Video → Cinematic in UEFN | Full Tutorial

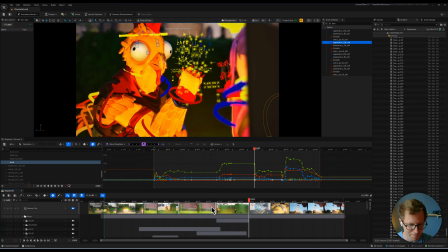If I had the hand over his body, like it just wasn't reading. So that means sort of like reposing him just a little bit.
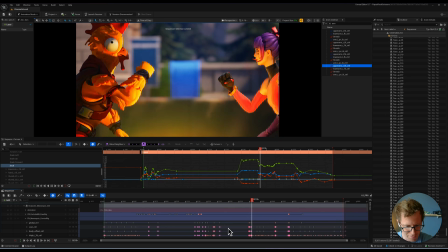You can see here, like when I want to hold, the keys are locked down, there's no animation, and then I'll do a bake on the whole key.
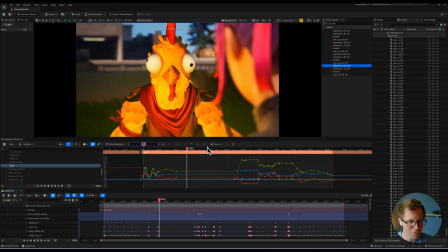A couple of other things I added just some camera zooms. There's a little bit of like this one right here and this one.
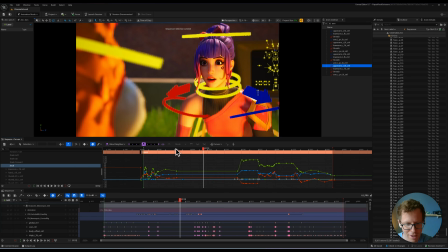If it's not a static camera, there's a little bit of like a tracking in on each shot. Just adds a little bit of intensity, keeps it alive.
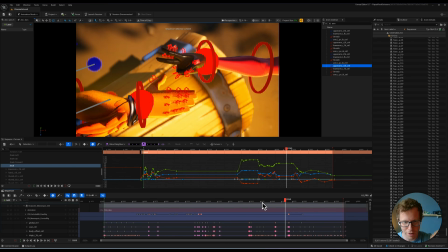And then this one, yeah, just showing what we're talking about. Cut on the action.
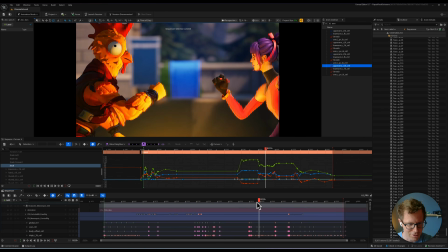There we go.
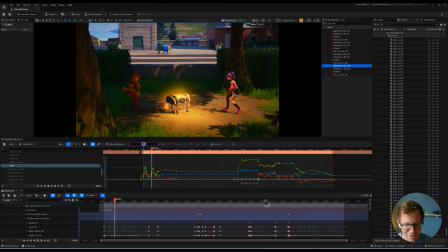and then have a nice like opening up, showing everything again, you know, kind of like orbiting around a little bit to kind of like celebrate this victory.
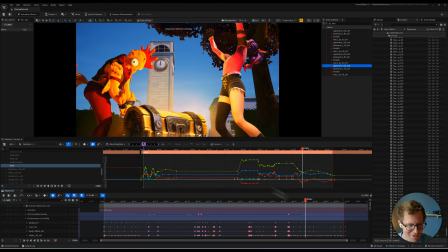Woohoo! And you see him like kind of walking away.
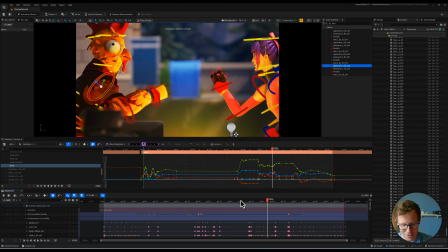Another thing that I worked on was just this shot in particular, like really lining up the timing that involved initially when I first placed it, that it was like a little bit off and it didn't work.
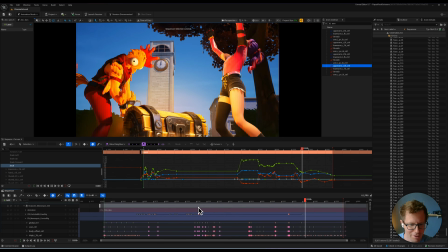Just doing stuff like that. Just working hard to get clarity. I think that that's often something that's kind of missed. Clarity means like, what are we trying to look at? Let's have that the thing that we're looking at.
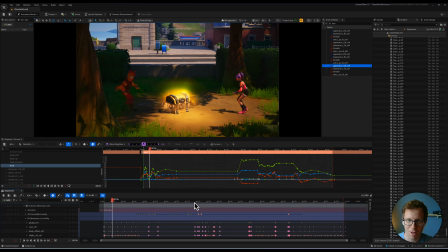If something else on the character is moving, well, you want your eyes to be right here on my eyes,
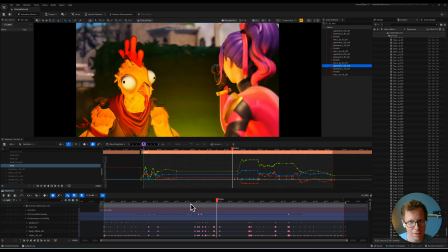like, and I'm also doing that, you're not going to be looking at my face as much.
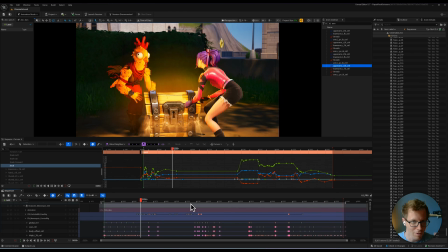Or if I'm like, if there's like a shoulder moving down here, when you want the character to be looking at the face, trying to like really keep it simple, keep it clear.
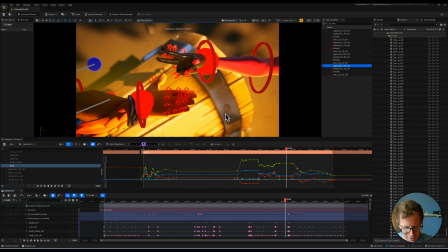Clarity is cool. All right, so a couple of other things that I set up. Look, you can see all my cameras.
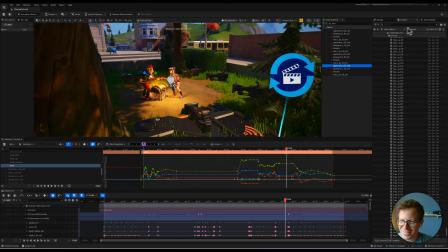There's so many cameras. If they're just bugging you and you want to turn them off so that you can't see them, you select all these cameras and then you just can invis them there.
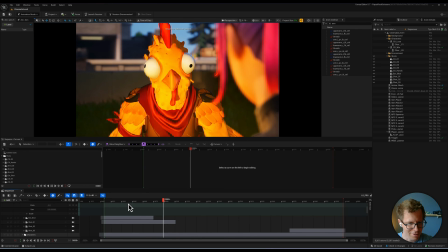So now you can't see the cameras anymore. They're still there. You can still watch your shot. You watch your cinematic, but you don't have to look at them in the perspective view anymore.
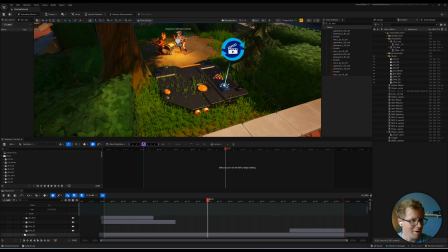So this thing on the ground, oh, I gotta be able to select it. Right there. Uncheck this so that I can actually select it. Okay, this thing is called a trigger.
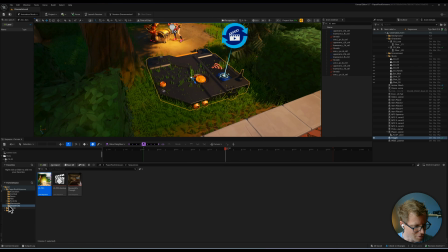You can find this in your Fortnite folder if you type trigger.
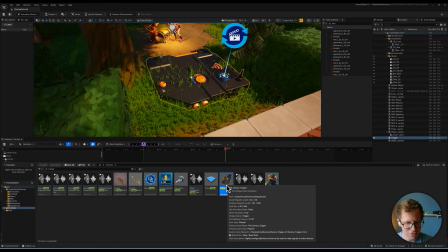That is this thing right here. What this is doing is, we're going to play the game in a second.
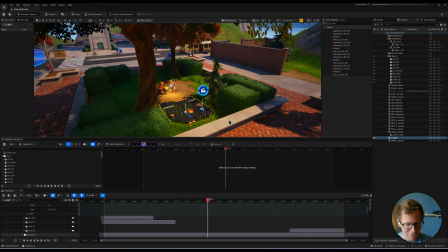What happens is when you run in as your third person character, you run along the ground here.
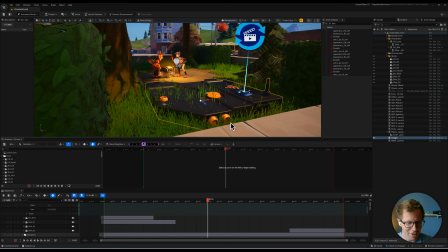When you land on this thing, it's going to initiate the cinematic so that it starts to playing.
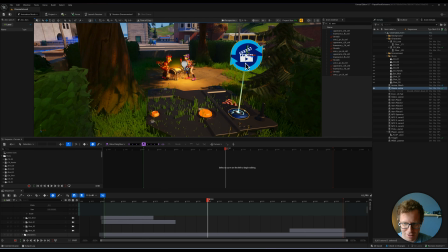Like, it's going to play the cutscene. It's referencing this thing. This is called a cinematic device.
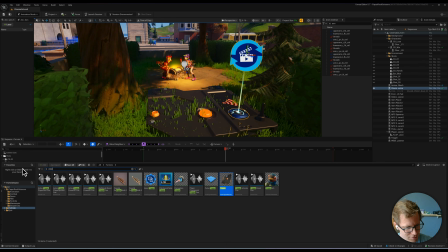This is another thing you can find if you type cinematic device. Here it is right here.
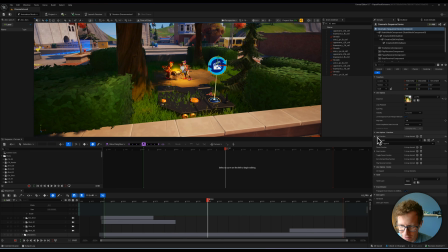Drag this into your scene. The one I added earlier, you come down here to play function. So you add the trigger first, and then once the trigger is there, the cinematic device, you can add this, you can add it right here, the trigger. You can add it so that when this is initiated, it plays this cinematic device right there.
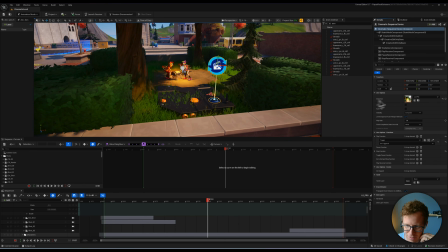Oh, and then you have to select your level sequence. So level sequence, paper, rock, scissors.
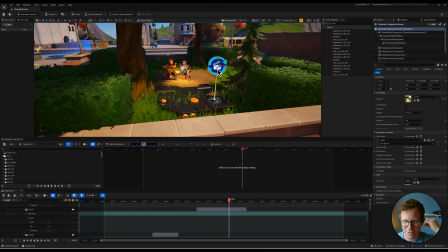That's the one that we are using. This is the level sequence. Okay, so the cinematic device is going to play that level sequence when this trigger calls it.
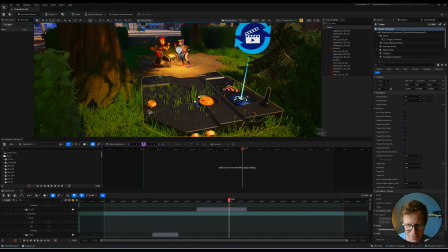So this trigger, when you add it on trigger down here, you have to select your cinematic device, which is this, and then you initiate the play function. It's already set up, so I don't have to do that, but this right here is what you're looking to hook up.
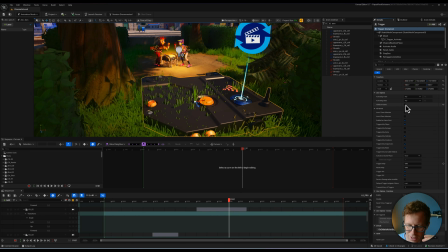A couple other things, visible in game. Okay, I have this unchecked. So when I play the game, you're not going to see this gray thing on the floor. If you leave that checked, then you will see it. Depends on what you want. I don't want to see it. I just want it to play. But I do want to hear the trigger, visual effects, and some sound effects.
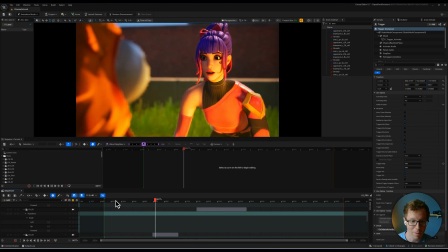I do want those enabled. So that's what that is. Oh, the last thing I want to point out is, sometimes you don't need to see the whole body of the character.
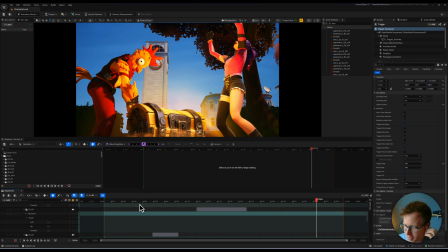So I think just keep that in mind when you're telling your stories. Zoom in on the thing you want the audience to look at.
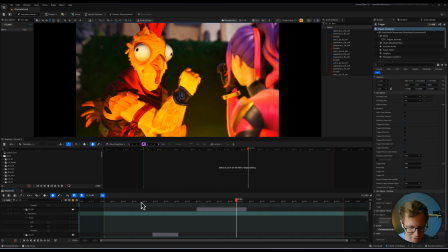If it doesn't matter, then the audience doesn't need to see that. All right, so let's fire up Fortnite and see this in action.
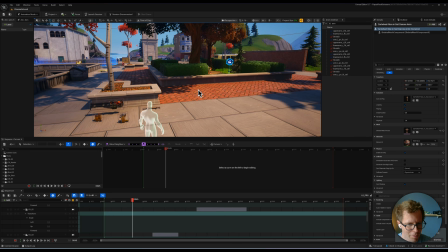Oh, one more thing I wanted to point out. This thing right here.
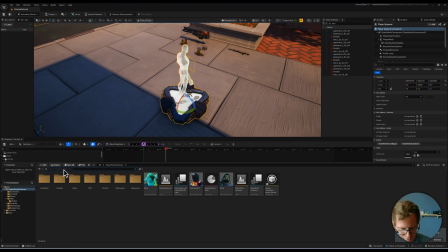This is called a player spawner. Player spawner right here.
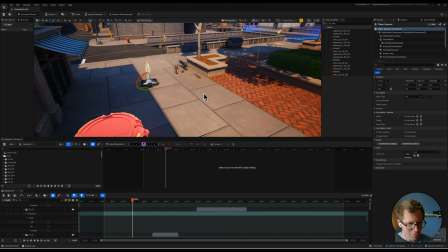If you launch your game right now without the player spawner, then you're going to start by just falling from the sky. And, if you played Fortnite before, no big deal. You'll pop your parachute and you'll land.